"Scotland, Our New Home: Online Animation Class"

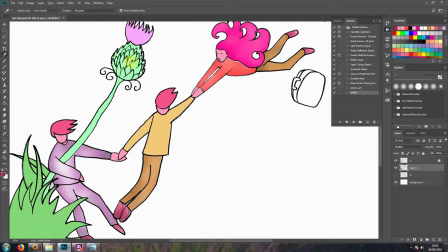[29:20]
If you press I, it gives you the eyedropper tool. You can hold down I and then press the mouse click, and that will select the color that's under the eyedropper, which is really handy.
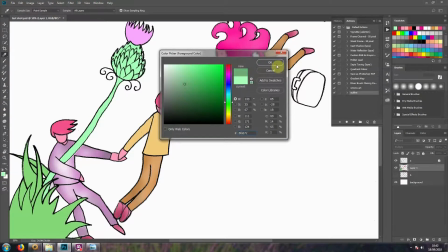[29:33]
So I can just go darker here. I'm just going to create a bit of shade on this plant.
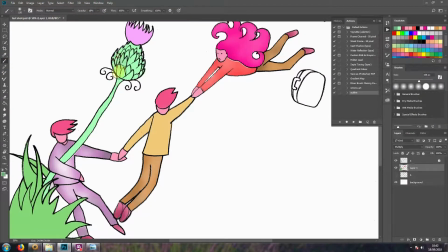[29:37]
I'm going to increase the opacity a little bit. There we go. I'm actually bring it up a bit more.
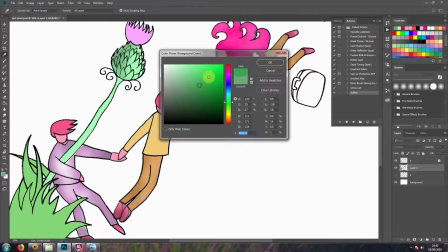[29:46]
I'm actually going to bring it stronger saturation as well because I prefer the colour of it.
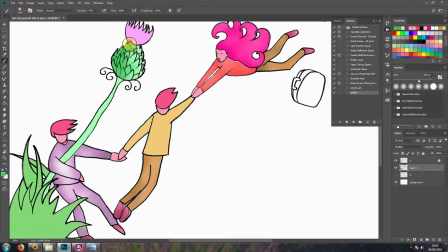[29:51]
There we go. Quite like that.
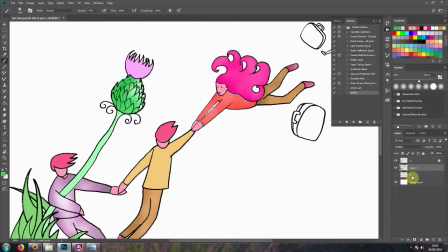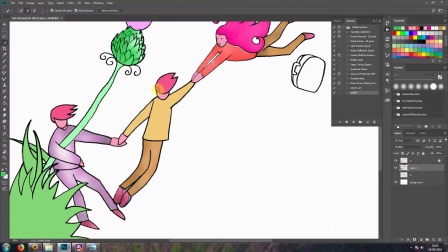[29:59]
That's good. And I'm just going to add a bit of variety to the hair because I feel that's a bit flat, and the jumper as well.
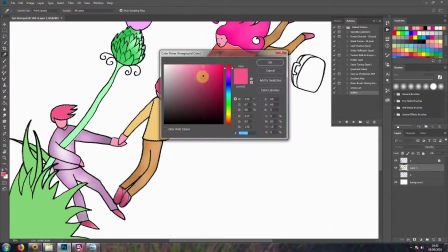[30:08]
So again, I'll select eye. I'm going to select a darker version of that.
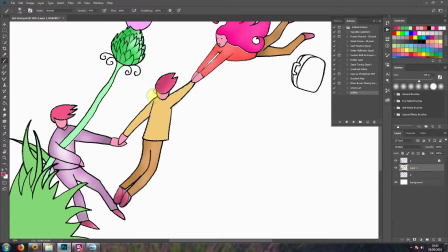[30:13]
Go into the pen tool and just paint that in. It's not really attached there. I'm just going to undo that by compressing Control, Alt and Z. Let's make it more saturated. There we go, that's more interesting.
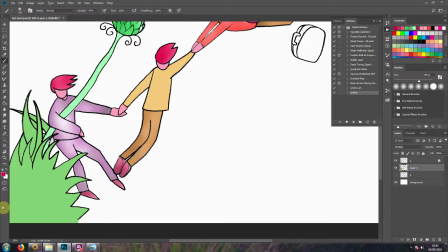[30:27]
And we'll do the same here as well, just randomly painting it there just to give it a bit of variety. Do the same with the shirt here.
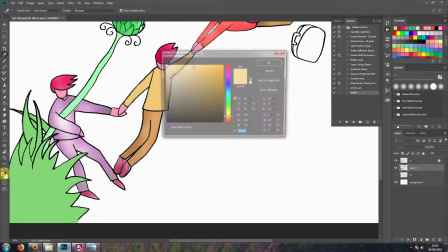[30:36]
Press I again. Just give it some different textures.
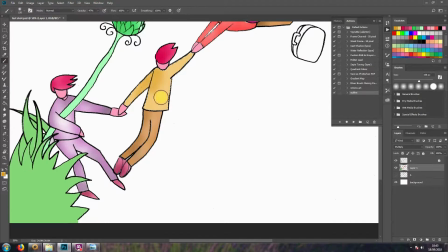[30:42]
There we go.
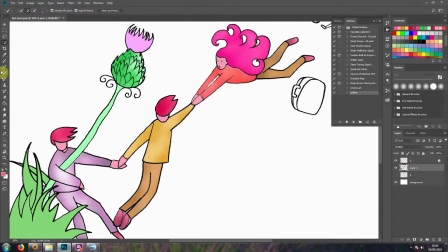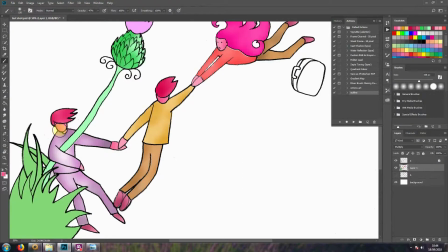[30:53]
And just the change in tone just helps give it a more 3D feel to it. What I could also start to do is put in a bit of shadow under here as well. So I could just put that.
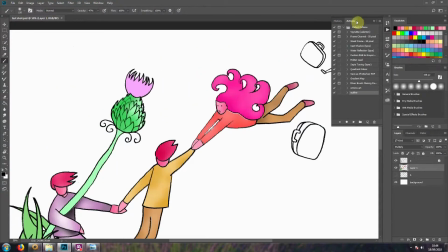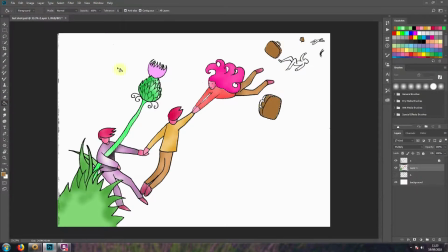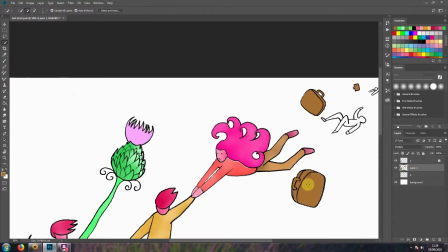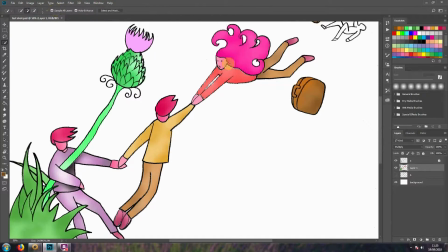[31:41]
So what I'm doing here is I'm going to expand this shape because this is too small. You can see there's a white line around that if I zoom in there.
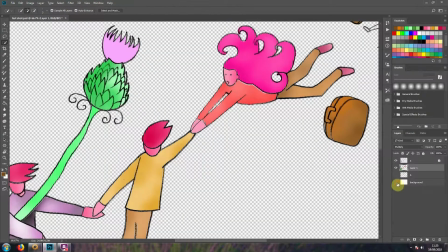[31:53]
And so that will actually be transparent when I bring it into animation, so I actually just need to fill that in.
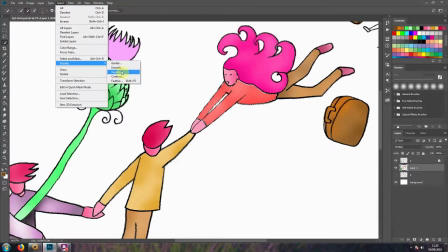[31:59]
And the way you do that is go to Select, Modify, and then you can select Expand, and let's expand it by 5 pixels, that'll do. And then I'm just going to paint over the colour by pressing the
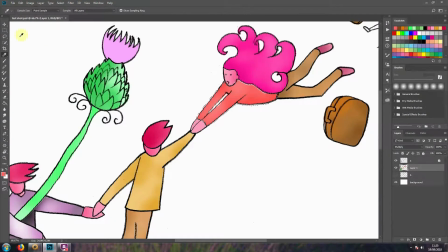[32:16]
I key and then painting that in. There we go, just so it's not transparent.